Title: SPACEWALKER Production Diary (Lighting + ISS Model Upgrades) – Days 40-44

Right, Spacewalker, production diary, what the fuck day is this now? My name's MX Bell and I work on all these things, and I'm here to teach you how to make films in Unreal Engine. Welcome to Realtime Workflows.
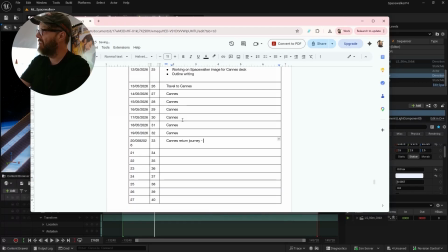I think I'd written the first 10 pages in count of the script. No, 9 pages. I'm now halfway through the script, slightly more than halfway through. And what happened when I was writing the script is that I got to the bit where halfway through it turns to the night pass,
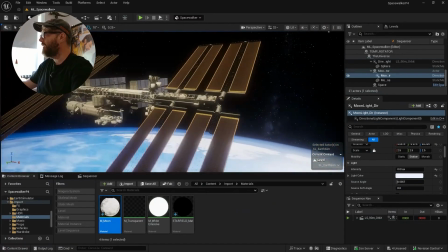and I wanted to do this cool thing with the Canadarm. So basically what's happening is our hero is stuck over here.
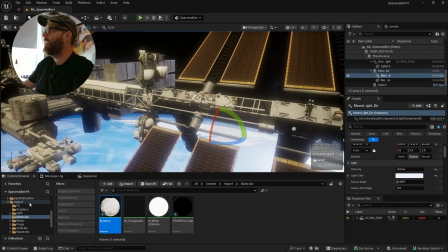This is where our ammonia leak is. The Canadarm has given him a lift.
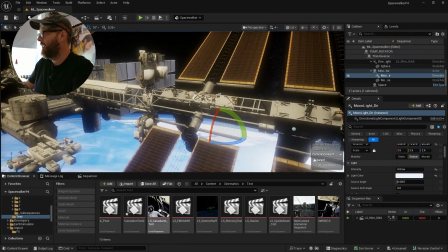If you've seen the other video, the Canadarm gave him a lift to
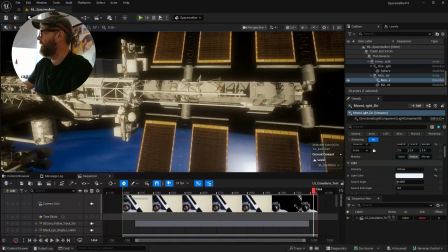here, and then he has made his way over to this, okay, which doesn't look very long, but it's space, so you know it's a fairly long way,
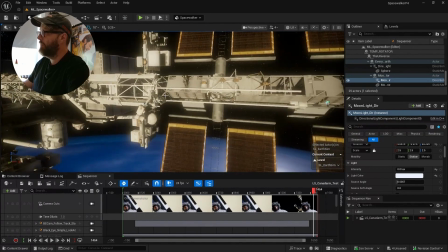and it's actually about 50 feet or so, right? It's about the length of a Canadarm actually, which is about 50-60 feet.
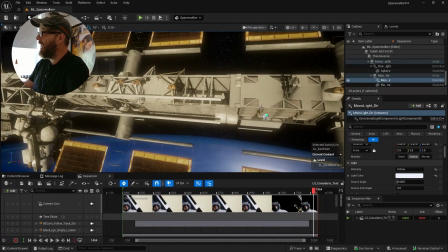And so he's stuck there when all the bad stuff happens, and he has to get back.
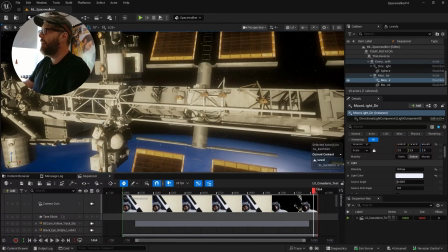And so in the script I wanted to write that the Canadarm, because the Canadarm can inchworm, which means it plants itself here and it kind of does its stuff and moves around. It can actually do this. It plants this side and then it moves this over and does inchworm move, right?
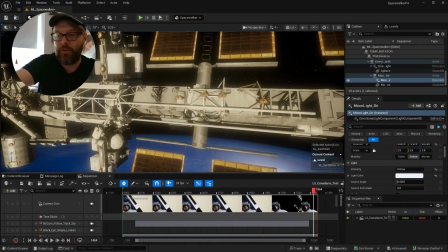Now it takes quite a while. It's quite a slow thing, and I don't want to get too crazy with it. But I think it's super unique and cool, and I've never seen it before, so I wanted to make sure I did do it.
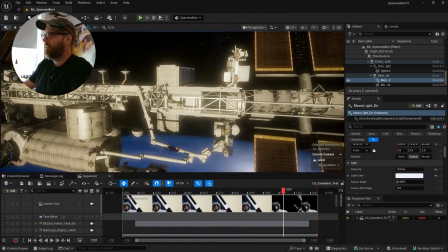So one of the things we're going to have to do is re-rig the Canadarm to do it, because this version of the Canadarm rig was only designed to operate from this point here.
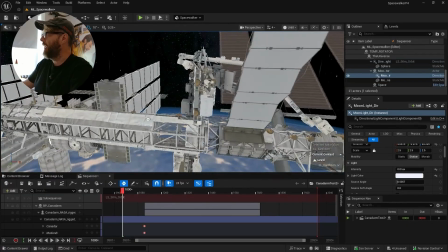But just for a test earlier, I moved it and I've just dropped the whole thing up here. So all this apparatus here needs to go.
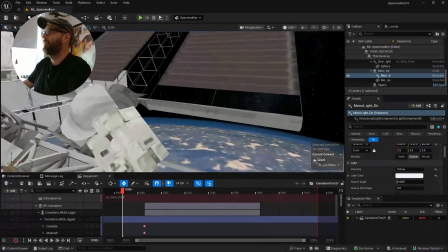Basically the inchworm bit would connect to this, and it's kind of like reached over here. And I just think there's something quite animal-like about it.
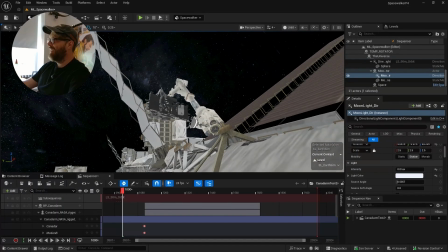Like there's a dinosaur-y kind of like creature-y type thing about it, and that's what I want to get to.
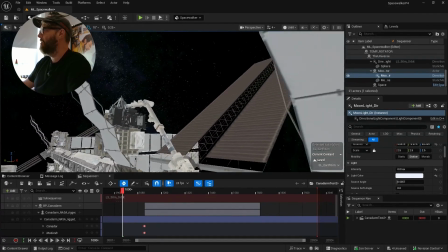Like you know, and maybe it's far-fetched, I don't know, but I've never seen it in a movie, and therefore I think it's cool to do.
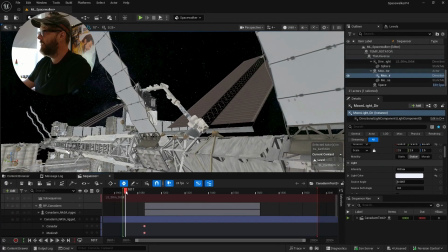And this is, I've calculated, this is roughly what the positions will be like in terms of the
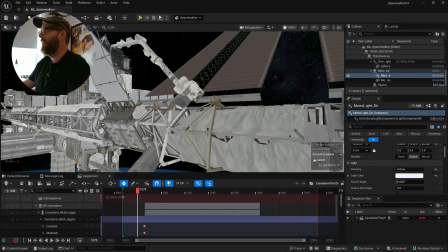solar sails and everything else at that point in the movie when it's just gone dark.
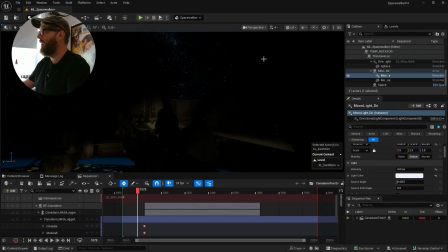All right. Now the problem is that when it's gone dark, it is fucking pitch black, and I've got this awesome sight here that no one's ever seen before.
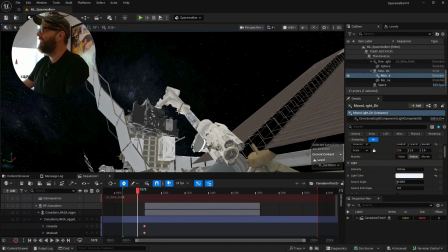I mean, this is wicked, right? Imagine the shots we can do with this. And then obviously it's going to take him over here like this.
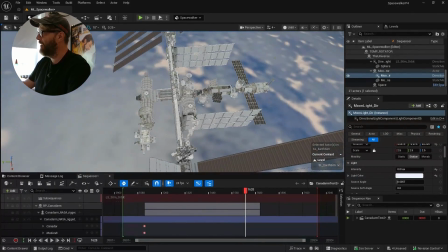Like it's going to end up like that. You know, like it's going to be fucking wicked. But it's pitch fucking black. I'm like, what am I going to do about the pitch being pitch black? And I was like, come on, brain. Moon.
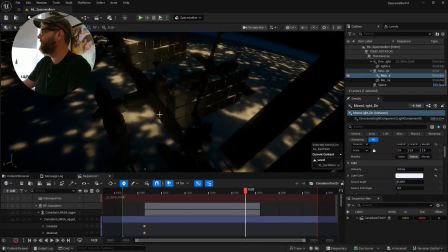Use the moon. So what I've done is I've added a moon.
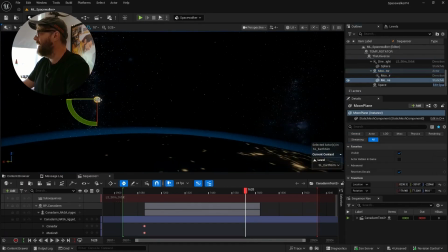So there he is. I've added the moon. And that's literally, it's an object. It's a tile. It's a photograph of the moon.
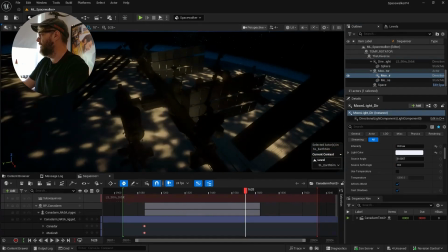But I've added a directional light, and so what we can do is we can look back now at the station, and I can set this directional light. It's got a slightly cool tint to it, but we can get this kind of thing now.
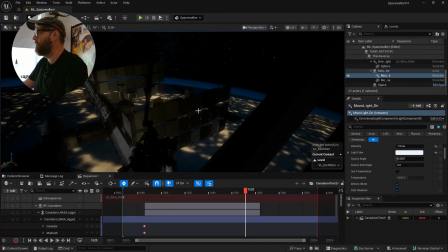So I can actually, and then once we've established that there's moonlight, you know, I can start to cheat it a little bit per shot, I think.
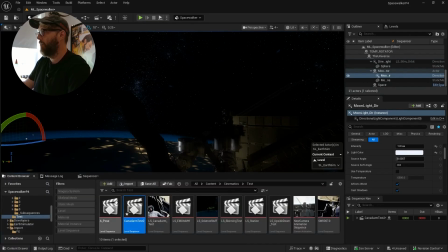But basically the moon then operates, if I go to my full 90-minute orbit level subsequences, 90-minute orbit.
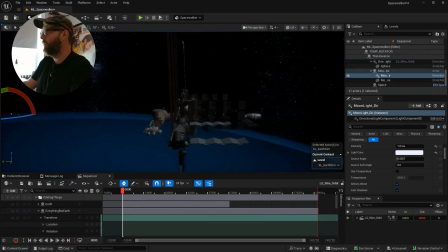So this is the full orbit pass.
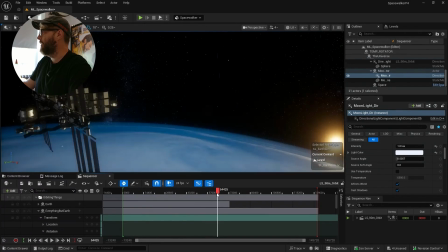The moon comes up when the sun goes down, so down goes the sun, and over here up comes the moon.
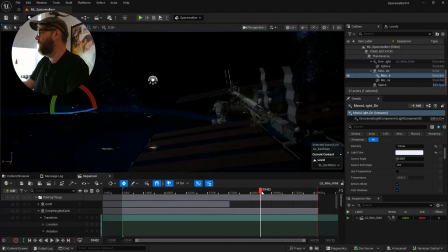And then the moon has got the directional light, so we can see the directional light just moving across it very slightly. It's nothing crazy. It just adds a little bit of light.
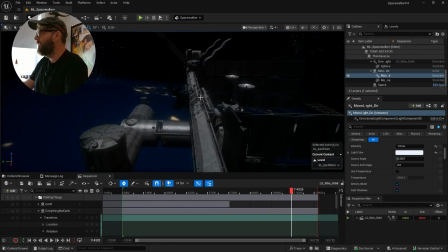What I had to do is I had to change I had to take the lighting channel off of
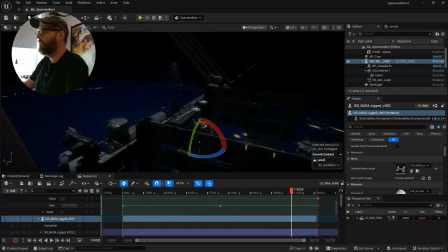the Earth, because it was lighting the Earth up, and I didn't want it to do that. I've also had to change the forward shading priority, because I've had 2 directional lights in now that are fighting for control, so you change the forward shading priority.
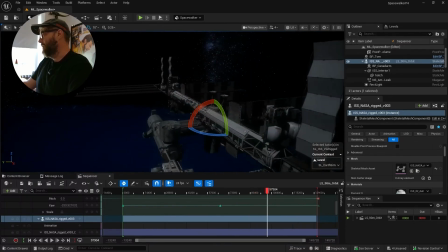But I think that's going to be a much better solution now. Now we've got a little bit of moonlight.
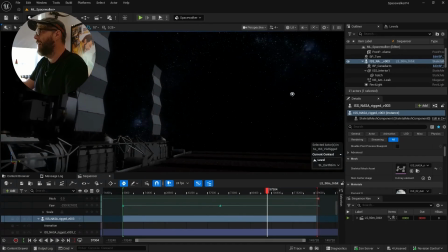I mean, it could be argued that's even too much, but I don't think it will be. I think it'll look quite nice, and I can art direct it per shot then.
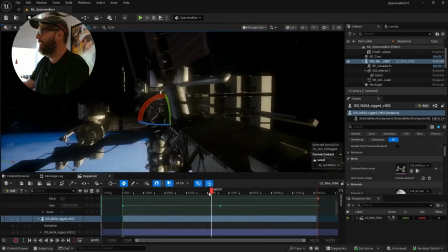It's a reason to have a little bit of light and not be completely pitch black.
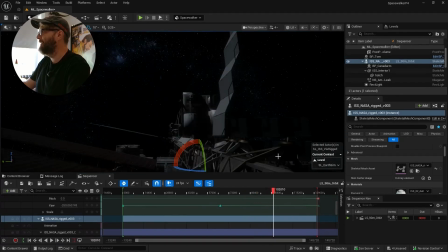Whether that's where the moon would actually be, I don't know. But you know, if anyone knows, I'm all ears.
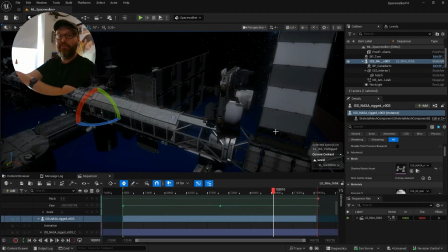But you know, like the important thing is the storytelling. For the visual storytelling, I need to have a second light source.
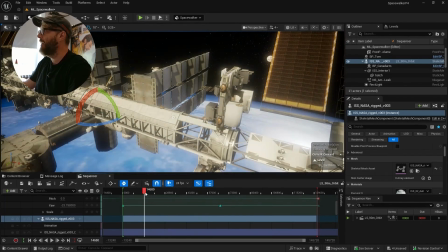The moon seems the obvious one. It also changes everything from nice and warm to nice and cool in the second half.
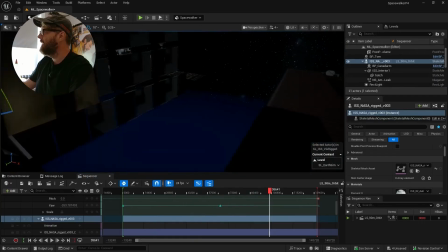You know, you get a nice contrast there like that. And I think that'll be fine. The one thing that's bugging me actually is it's not glowy enough. I think it should be glowy. Let's just change that. So if I go to moon, the color is plugged into the emissive as well as the base.
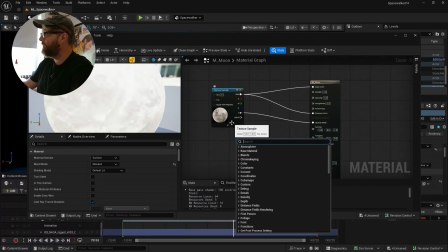If it's not emissive enough, you can go, you can just right click and go scale a P for scale a parameter,
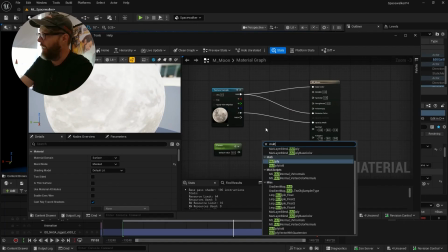and then go multiply. So go multiply. So we're going to multiply our emissive, plug that into there, and then plug this into here.
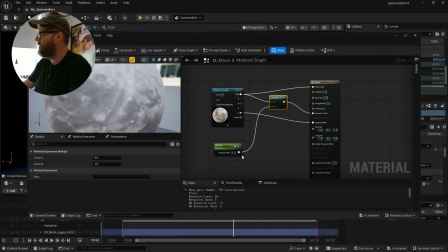So right now that's set to 0, so it's multiplied by 0, so it means it's not emissive.
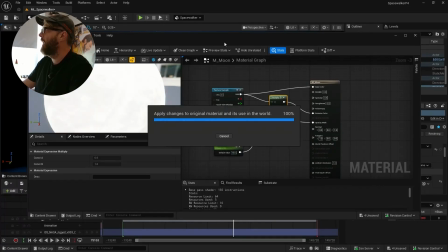If you set this to like 10 and then apply, we'll see that we get a much more emissive.
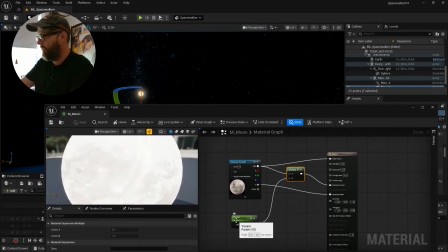That's probably too much actually, so let's change this back to 5 or something. It's probably better.
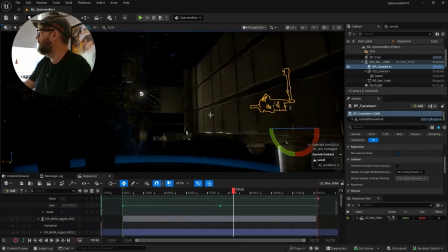Yeah, so now when we come back to the station, yeah, so that's kind of cool now.
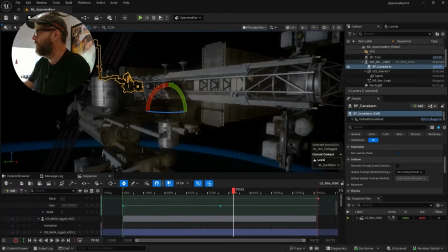You get a little bit of moonlight, glowy, a little nice cool glowy moon in space, and yeah,
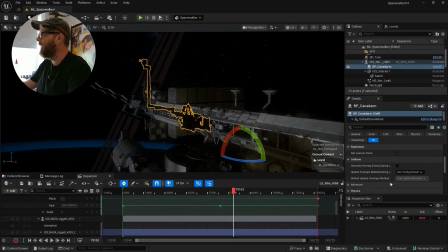everything that's using the moonlight needs to have a have its channel set to. Like I said, I've changed the channel, so we need to go to the Canadarm.
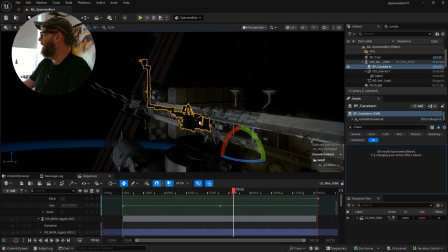I need to go to edit in blueprint, because the Canadarm's not receiving the moonlight,
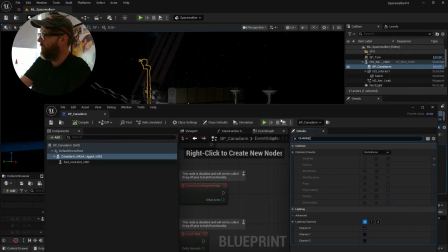and the reason is that it is channel, lighting channel is not set to 1. There it goes. I'll have to do the same for the foot restraint as well. So do that. So basically, it's nothing's going to show up on this lighting setup by default in the moonlight.
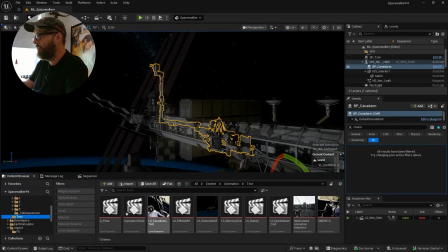I'll have to check things on that need to be checked on. So now if we go to our cool Canadarm test at nighttime,
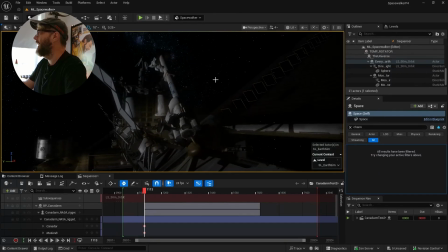now we can get some pretty cool lighting on it. Now it feels a bit more cinematic.
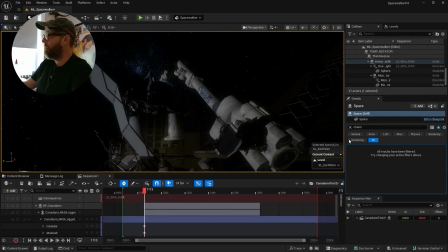I can art direct the light a little bit on there per shot, and that's gonna be pretty cool. So yeah, good little idea there.
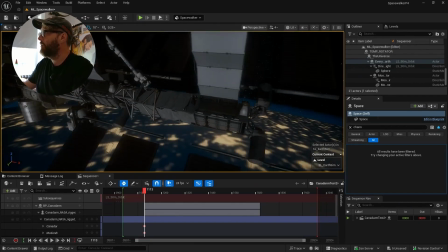And again, just having this open while I'm writing.
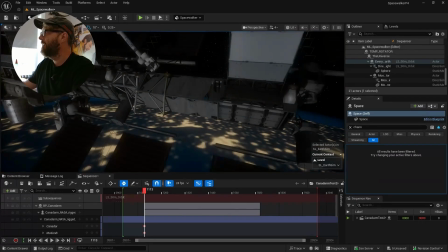You know, I'm writing the sequence where he needs to get from the leak, and the leak is, where's the leak?
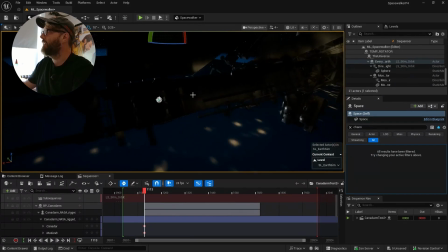The leak is here. So the leak is fixed and it's here, and he now needs to get over this
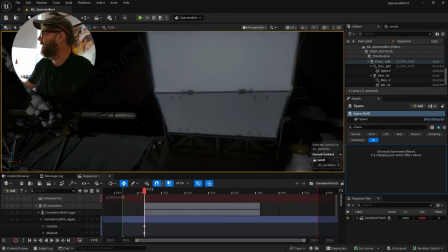side, climb over there, and climb to his right, which is his port side, I believe,
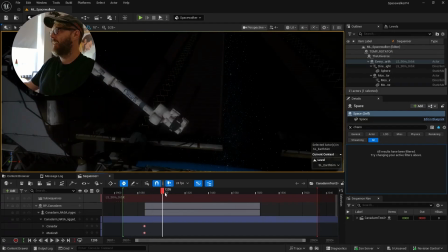and find his way over here and get to this thing so that he can be lifted off and away by the arm, and then that's where things are going to go from bad to worse. So that's always fun. Cool. So that's day 40, and that's what I've been doing, and I better get to work on my other stuff. Thanks for watching. A Spacewalker Diary, day 43. This morning I was looking on the NASA 3D website again.